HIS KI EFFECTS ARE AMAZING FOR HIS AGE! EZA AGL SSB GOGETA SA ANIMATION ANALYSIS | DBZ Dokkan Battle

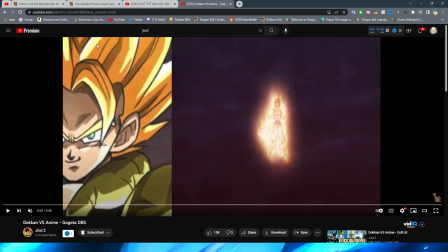[5:50]
I'm a one piece fan too i guess so with this guy right with this shot i really like the way that they sort of interpret this
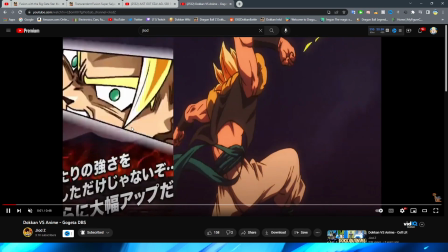[5:58]
with this nice little zoom in and then obviously they zoom back to sort of reference this shot here and you have the boy fly forward like for
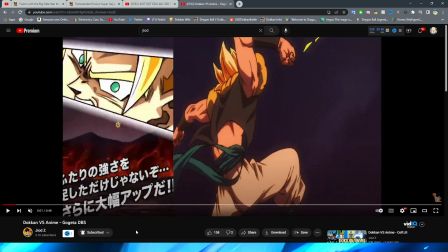[6:06]
this scene it is interesting to see too i feel like with broly's animations they tried to keep a lot more close to the original animations like angles as they could obviously in that video and definitely go check it out if you haven't seen it yet there were some things that of course they
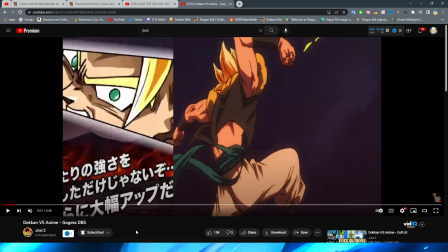[6:22]
couldn't get accurate to the original or they kind of ad-libbed it but for this this is like a completely different angle right we have gogeta you know flying up towards
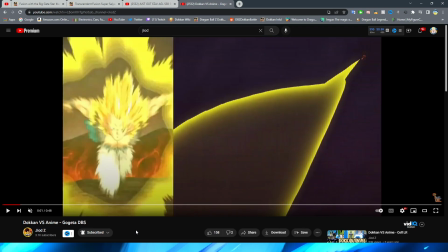[6:30]
broly here whereas for this one we have gogeta flying right towards the camera right with basically like this static png on the
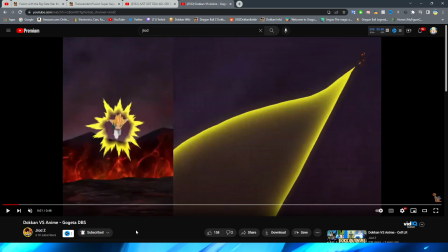[6:39]
screen i will say the way that they do this though isn't too bad i like that they have the aura sort of move around on the dokkan version And
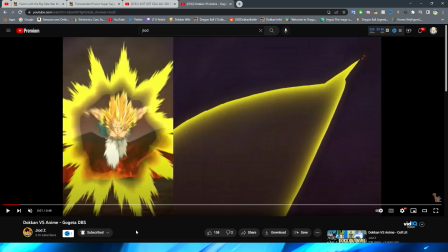[6:46]
obviously having the super motion line heavy Gogeta is also a very nice way to sort of, you know, imply very quick movement. But it's interesting to me the kind of difference between these scenes, right?
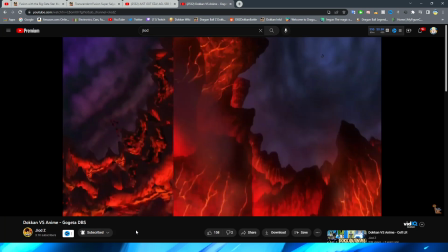[6:58]
So then, of course, we have the iconic kick to Broly. Now, I gotta tell you, I think, first of all, before I even talk about the kick thing, they absolutely, I don't know what they were doing in the studio the day that they made the backgrounds for these assays,
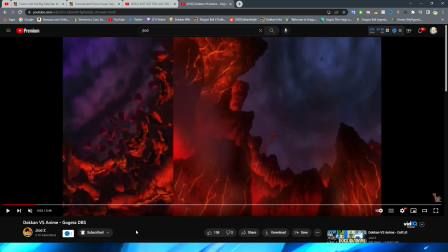[7:13]
but they're so impressive. I mean, like, Dokkan has always had pretty good backgrounds in terms of, you know, what it was like in the original source material. But, like, oh, man, this just looks so good, dude. Like, look at this.
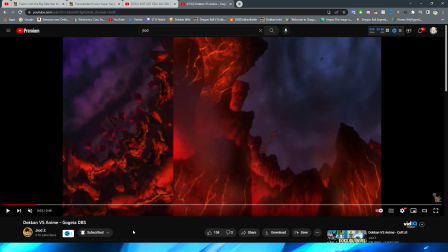[7:26]
It is, you know, like, a super great interpretation of this. It's maybe not one-to-one, but this, like, I'm like, yeah, okay, that's the Broly movie when I look at this, right? So, for the kick, obviously, this scene is pretty iconic, right? Where he,
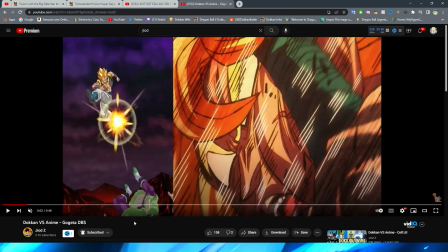[7:40]
you know, spins around and kicks Broly in the face. obviously this shot is a lot farther away in agl gogeta's version of this and i'm sure that that's because they were not only like not as well versed in close-up shots as they are now right there are a couple of
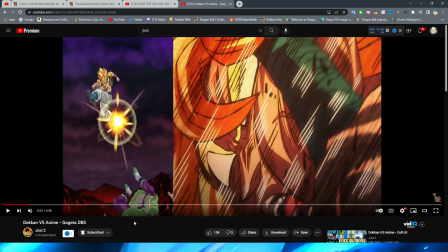[7:58]
really good ones throughout this entire thing but a lot of them are either like pngs or just kind of quick pose changes between each other right i
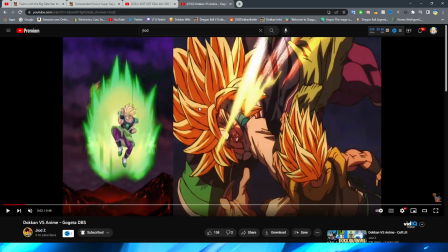[8:07]
doubt that at the time they really had the know-how how to like
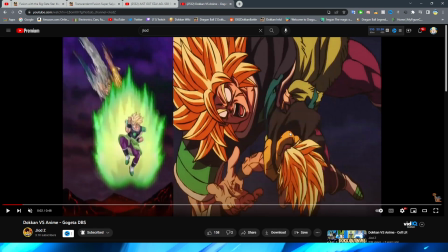[8:11]
properly animate this entire sequence with Gogeta spinning at such a high frame
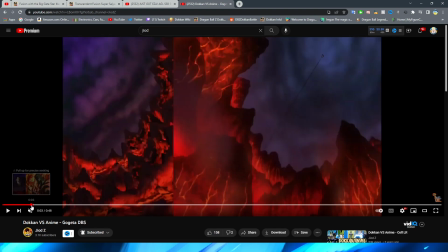[8:16]
rate and then this you know like zoom in shot to Broly you know to then like hitting him down towards the ground I think if this was a more modern animation they definitely would have included that um but despite that I
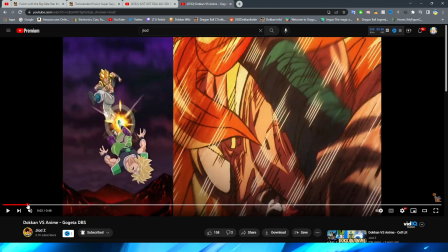[8:31]
still do like this animation for what it did obviously they kind
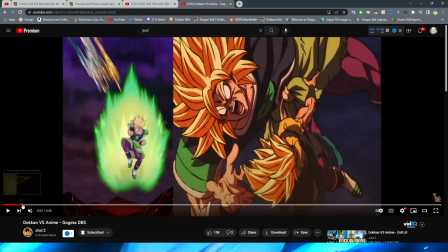[8:36]
of try and do their own version of this which I think is a pretty neat sort of take on it right obviously you have Gogeta zoom in because this
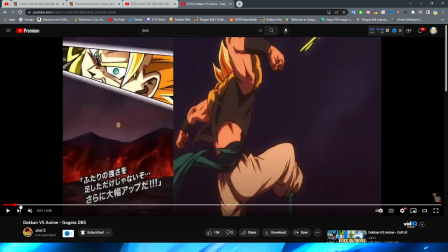[8:44]
is supposed to kind of be like this shot where he zooms in forward towards the camera right then leading into this shot which is
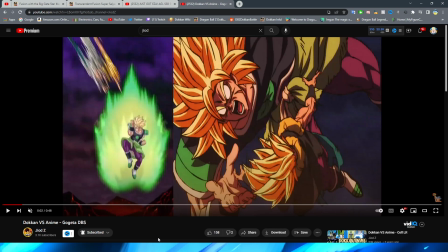[8:53]
why they have him sort of blurry which is a cool way to transition between attacks and obviously Dokkan does this sometimes where they kind of combine scenes
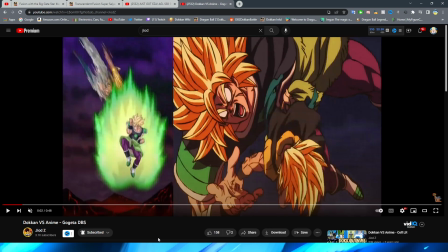[8:59]
together and then they make it flow properly for the sake of the animation in the game right but I like the super blurry asset and you
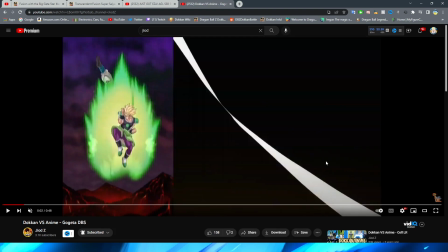[9:05]
have Gogeta sort of you know come to a full stop here and the way that they sort of implement the spin that Gogeta does here
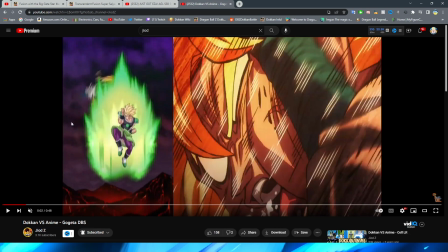[9:12]
is they twist the asset and it's kind of hard to see because obviously Broly's aura is in the way unfortunately but they have him spin around the circle
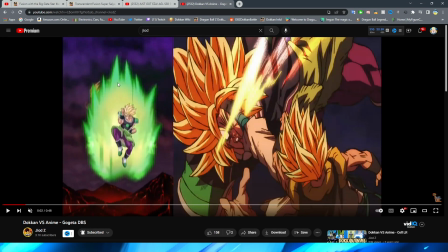[9:18]
and they just blur him like crazy right you can see in the background my man is spinning like a beyblade right let it rip up in here bro
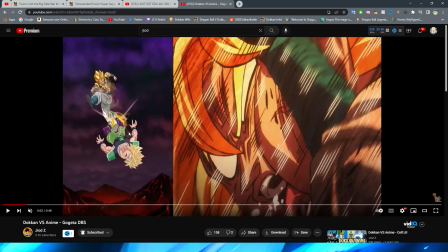[9:25]
and of course when he makes contact with the enemy right you can see that there is that little impact frame with him obviously having just
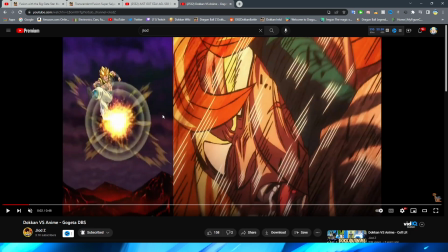[9:33]
kicked the enemy away essentially right and it is basically just a static png is there a little bit of leg movement on him i can't tell i
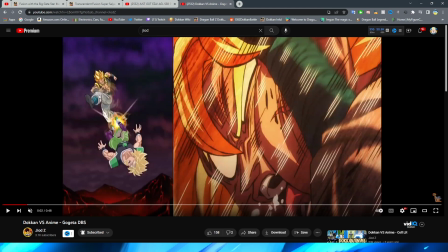[9:42]
don't maybe it kind of looks like that there's less of his hand showing by the time that it gets to the end but i think that's
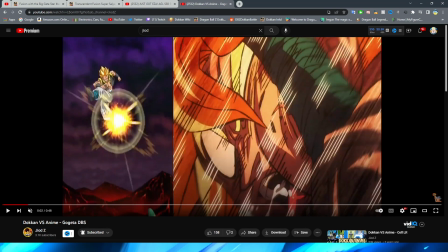[9:51]
just sort of an optical illusion yeah i think it's just that they're spinning the asset and it kind of makes it look like that obviously this impact
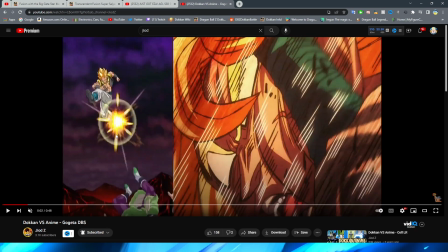[9:57]
effect not the impact frame but this is kind of basic but I mean you know it's expected for the time that you know this came out
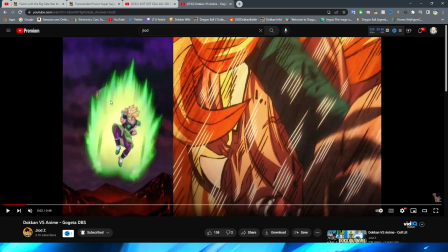[10:04]
it is also interesting that once he does the spin right they actually have him like disappear almost but I think it's just because that the aura
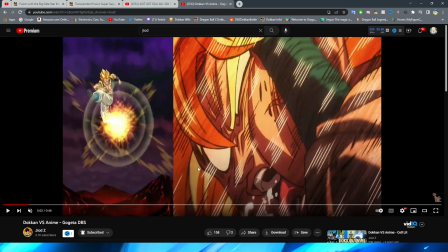[10:12]
is kind of covering him there so he kicks the enemy down obviously this close-up shot is not present and you have the enemy fly towards the
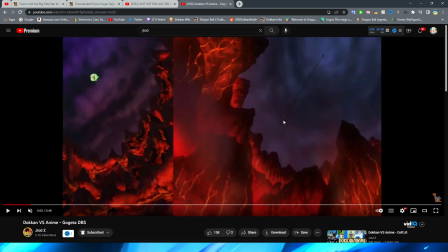[10:20]
ground which it is kind of a shame that they didn't have this little, like, smoke cloud, you know, that followed Broly in the original here, um, present on this version, but, I mean, I still like what they did here, and obviously, they have the rocks kind of explode up, right, a little bit more dramatic even, maybe,
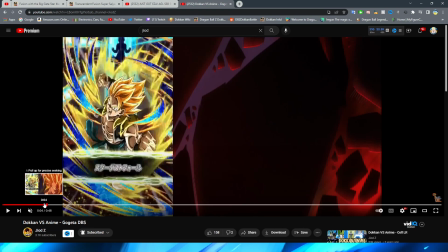[10:34]
than, oh, no, I guess not, actually, they do cover the screen quite, you know, well in the,
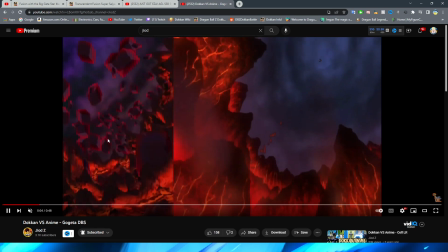[10:39]
um, Broly movie version, yeah, I, I think, too, not only that, like, it's cool that they even reference, like, the way that the blocks look,
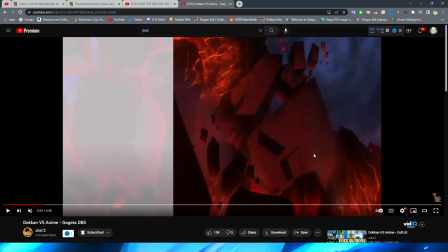[10:46]
right, like, the way that the rocks are, it's not one-to-one of course but like the style and the shading on them you know it's very reminiscent
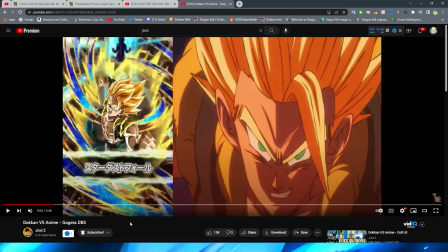[10:54]
of the Broly movie style which is what I was talking about actually in the Broly video right saying Broly so many times it's getting my tongue twisted I'm sorry right I don't think that these are necessarily like as faithful in terms of the style as say something like S.T.R.
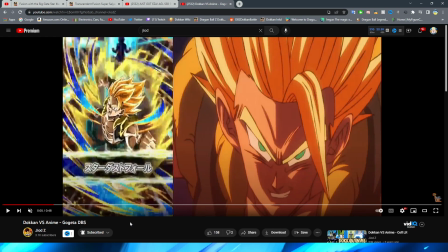[11:09]
Gogeta but of course you know they weren't as technologically advanced back then as they are now and I still think that they're a good representation of the
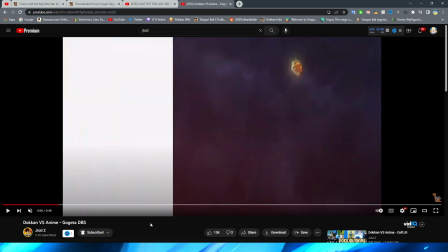[11:16]
source material nonetheless so with this one this is something that I was actually very keen to see so funny enough they just used the card art
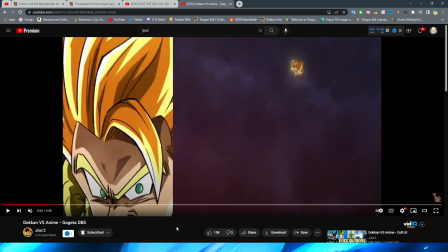[11:23]
here right like this is just straight up the card art the oklahoma animations did this more frequently back then where they kind of like just snuck in the card art a little bit obviously because it's like why remake the asset they already have it you know so obviously for this close-up shot though I mean this is a good way to do this because obviously it's kind of hard to tell that in the first place you know that it is just this twisted basically
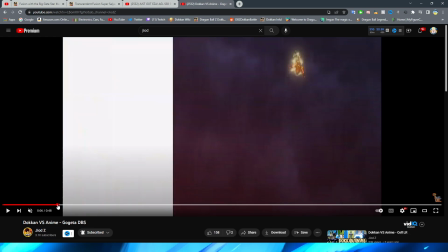[11:42]
um but obviously right it's so close up to the camera that it's like you're not even going to notice you know
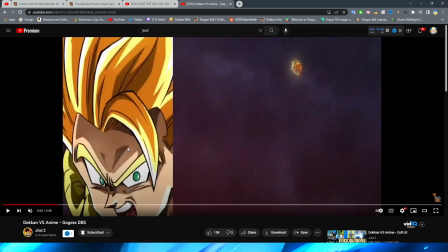[11:49]
that that's you know what that is right but they have
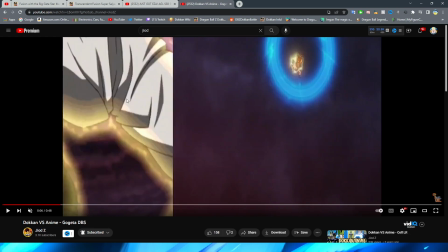[11:54]
him you know immediately lift his face up for the scream which funny
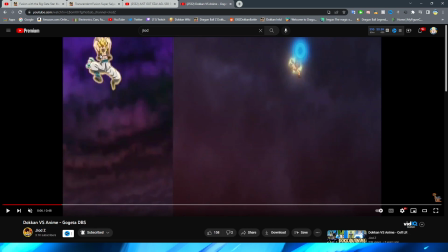[11:58]
enough is actually just um this asset that you're going to see close up in a minute right but they just kind of cut it off here so it looks a
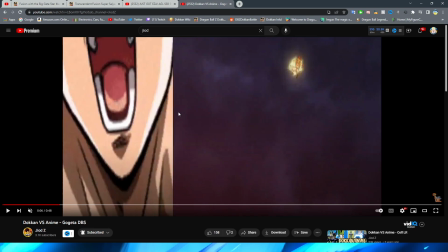[12:07]
little bit different which i think is a great way to sort of frame this shot for a little bit of perspective right I think that's pretty cool you
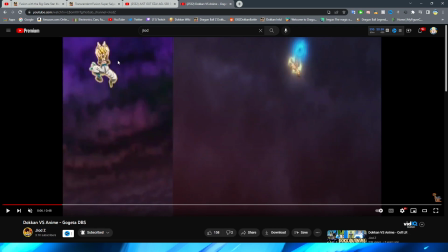[12:14]
obviously have him pan past the camera and I really like the yellow glow that I have on him it's a lot more simplistic than the yellow glow that's on him in the movie and I think um with Broly they kind of get it a little bit more with like the green sort of glow around him with the full power but this is still definitely pretty good and obviously this way they can just kind of make it a
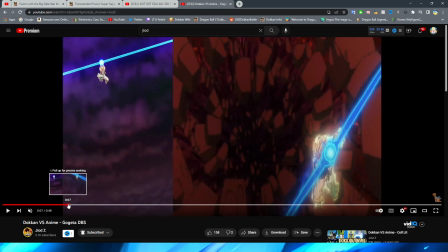[12:32]
single PNG but they do have the way that it sort of forms right obviously you saw before that
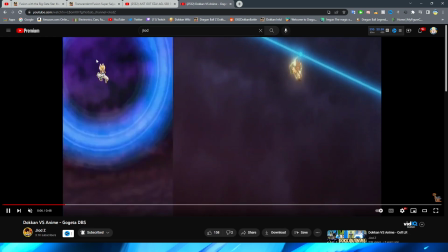[12:39]
the way that it formed in his hand was there was this little this circle that came to his hands and they do actually reference that here with it then shooting out to the side and
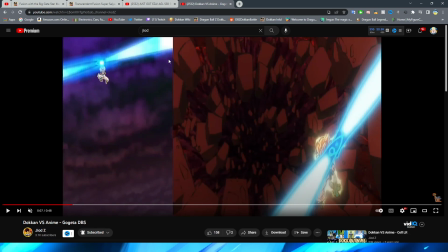[12:46]
then sort of creating this kind of like dark blue effect that the gojita movie attacks or gojita movie gojita from the
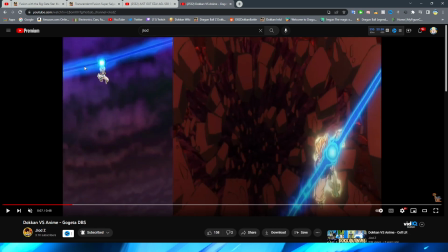[12:54]
broly movie rather has attacks for no four and even so i really really like the like effects and the way that they kind of have the beams because they're a lot more
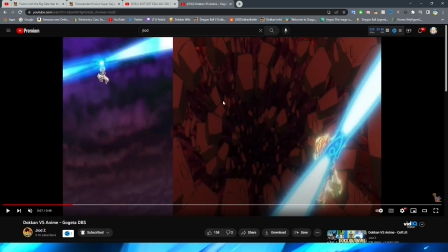[13:03]
dynamic than just your generic like oh straight kamehameha line circle in their hand you know it's a great reference to the gogeta i keep calling it the gogeta movie the broly movie's very dynamic key blast effects
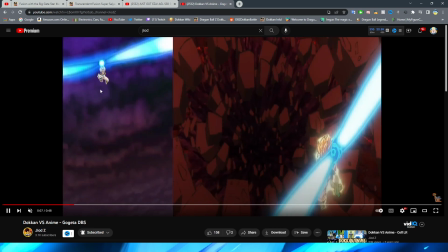[13:17]
it's a very good reference to that for sure very very cool looking they even do have
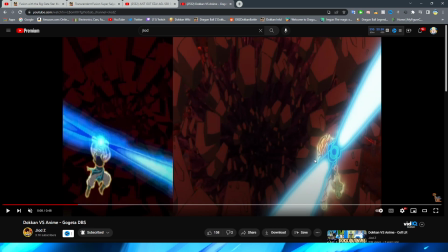[13:23]
this angle which is pretty cool you can see here definitely with the aura right it's a lot more like uh vibrant and dynamic rather than just kind of looking like photoshop outer glow but it still looks good and the background for this one I guess would be more like just the ground